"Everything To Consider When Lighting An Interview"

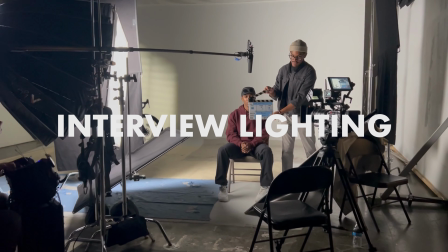(0:00)
All right, let's talk about lighting. We recently shot a documentary about a cyclist who got into an accident with a car, and like most documentaries, the main footage was an interview.
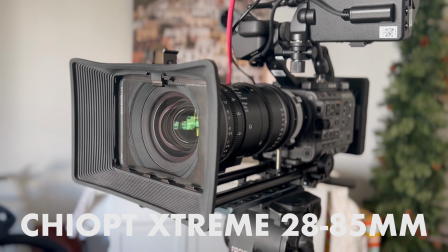(0:09)
We shot it on the Sony FX6 in the Chioptic Stream 28-85mm CineZoom. If you want to check it out, it's actually up on our channel right now. It's called It Could Happen To You.
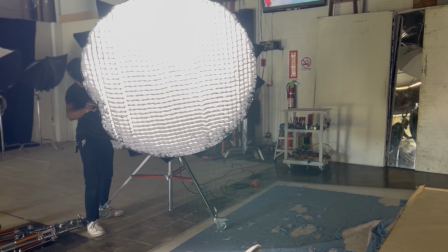(0:18)
For this interview setup, we lit it with only two lights, two Aputure 600Ds, one with a 150 dome, and one with a 36-degree spotlight map. We had a few reasons why we decided to light it with only two lights, but the main, main reason was we only had six hours to shoot the whole thing.
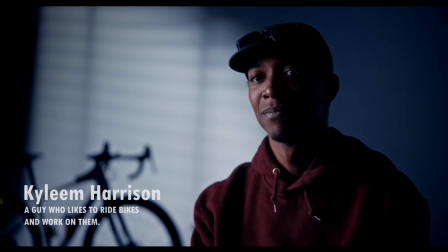(0:31)
All right so let's talk about the actual lighting here. So in this frame you can see we ended up doing a few different things to this white wall as well as went for a specific mood and tone.
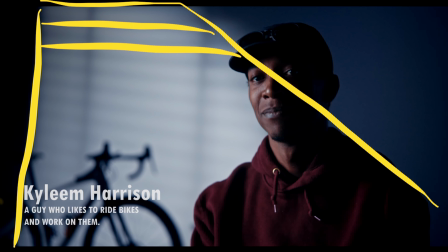(0:42)
So as you can see we ended up using a 600D with a 36 degree spotlight mount with a venetian blind gobo in it.
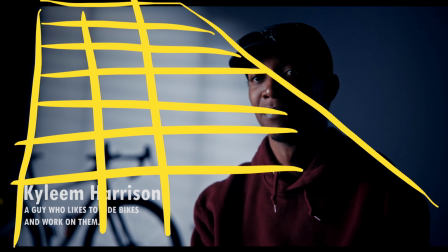(0:51)
What's awesome about spotlight mounts is that you can create awesome textures like this in any kind of room.
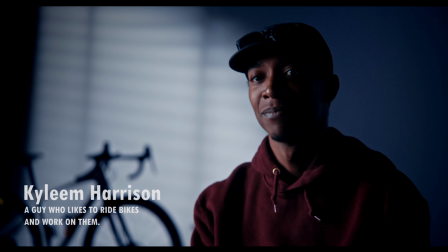(0:58)
so it's kind of like a like a cheap way to have set design without actually having set designer or art decorations you
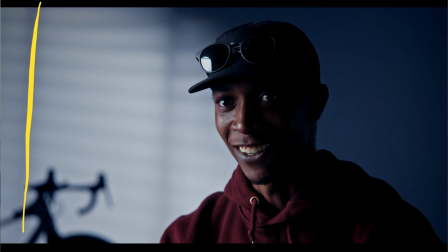(1:06)
kind of do it through lighting this way the other thing we did was we unfocused the actual light lens so that the venetian blinds wouldn't be so prominent in the shot
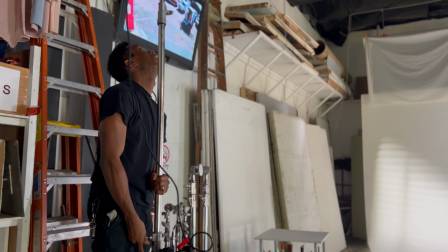(1:13)
and then i believe we were at like one or two percent intensity on the 600d which is obviously
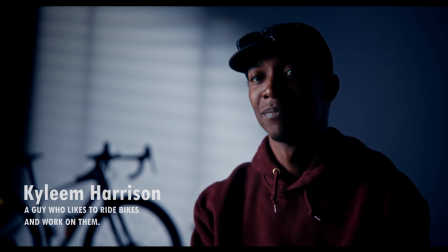(1:19)
you can tell that it's a pretty bright image but it's still a lot darker than everything else going on in the foreground.
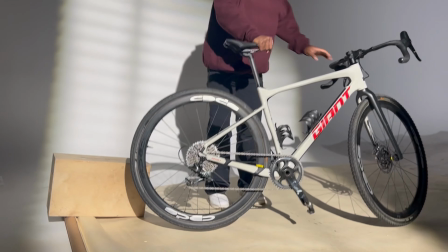(1:26)
As you can see, we ended up using the actual bike that the talent had to create some interesting image in the background.
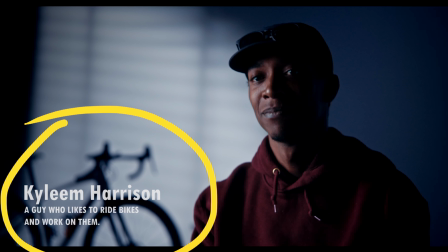(1:34)
And I feel like if you were to look at this image without knowing anything about this documentary, you would probably know that it's about a cyclist. So that's everything about the background light. Now let's talk about the hair light. So for this shot, we actually didn't end up using a hair light. So there's two reasons why we decided not to use a hair light. I believe there's specific times for when you need to use a hair light. And in my situation, I think a lot of times it has more to do with more of a commercial aesthetic, something more bright and poppy. While in this situation, we didn't feel like it was the right move because it was more of a inspirational story, but also sad at the same time. So we felt kind of like just letting the image be the way it is with like a single source looking situation. The second reason why we didn't use a hair light is because we actually thought that we could create depth by separating the subject and the wall as far as possible. And we ended up filming in a studio that had enough space for us to do that.
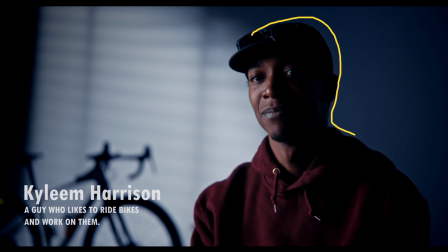(2:29)
So as you can see, it still creates a nice line separation between the background and the foreground.
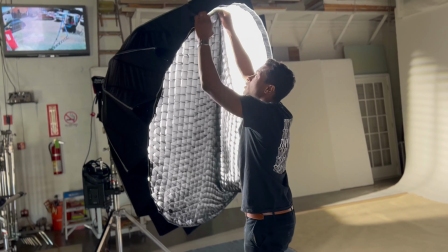(2:38)
All right, let's talk about the main light, the key light. For this interview, we ended up using a 600D with a 150 dome, some magic cloth,
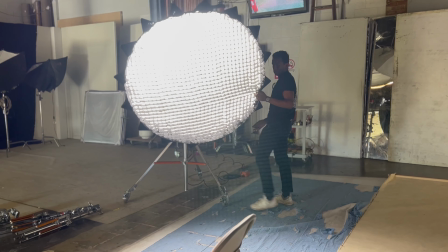(2:46)
and then the grid that comes with the 150 dome, as well as an extra layer of 4x4 half grid. The reason why we double broke the light like this is because it being a point source, even though it is going through some big diffusion, it is still going to be a little bit harder than if we were to use a panel. But the reason why we used the point source is because we wanted that round shape that came out of the dome. It's more flattering on people's faces. A lot of times our faces are more oval-ish shaped rather than rectangular or square. So I think it's more flattering on most faces. On top of that, it creates a pretty nice eye light.
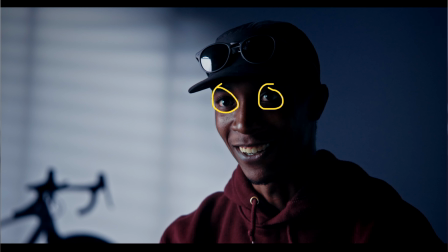(3:21)
So if you look at his eyes, you can see that it's more of a rounded shape rather than a squared off shape. The other nice thing that we did to make this interview look as best as possible and attract our attention to the person's face is that we ended up using a bottom chop on our light.
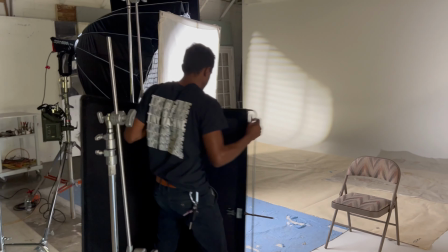(3:38)
So what a bottom chop usually is, is some sort of flag, whether it's a two by three,
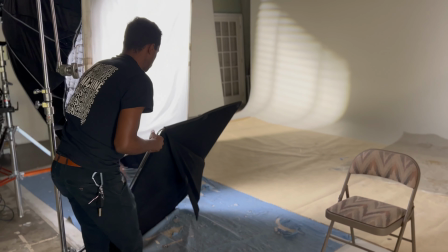(3:43)
a four by four or a wag flag, something bigger, black that covers the bottom section of the light. And you would raise it as high as it goes up to the person's chest. And you'll notice the levels when you're raising that flag go down on their body.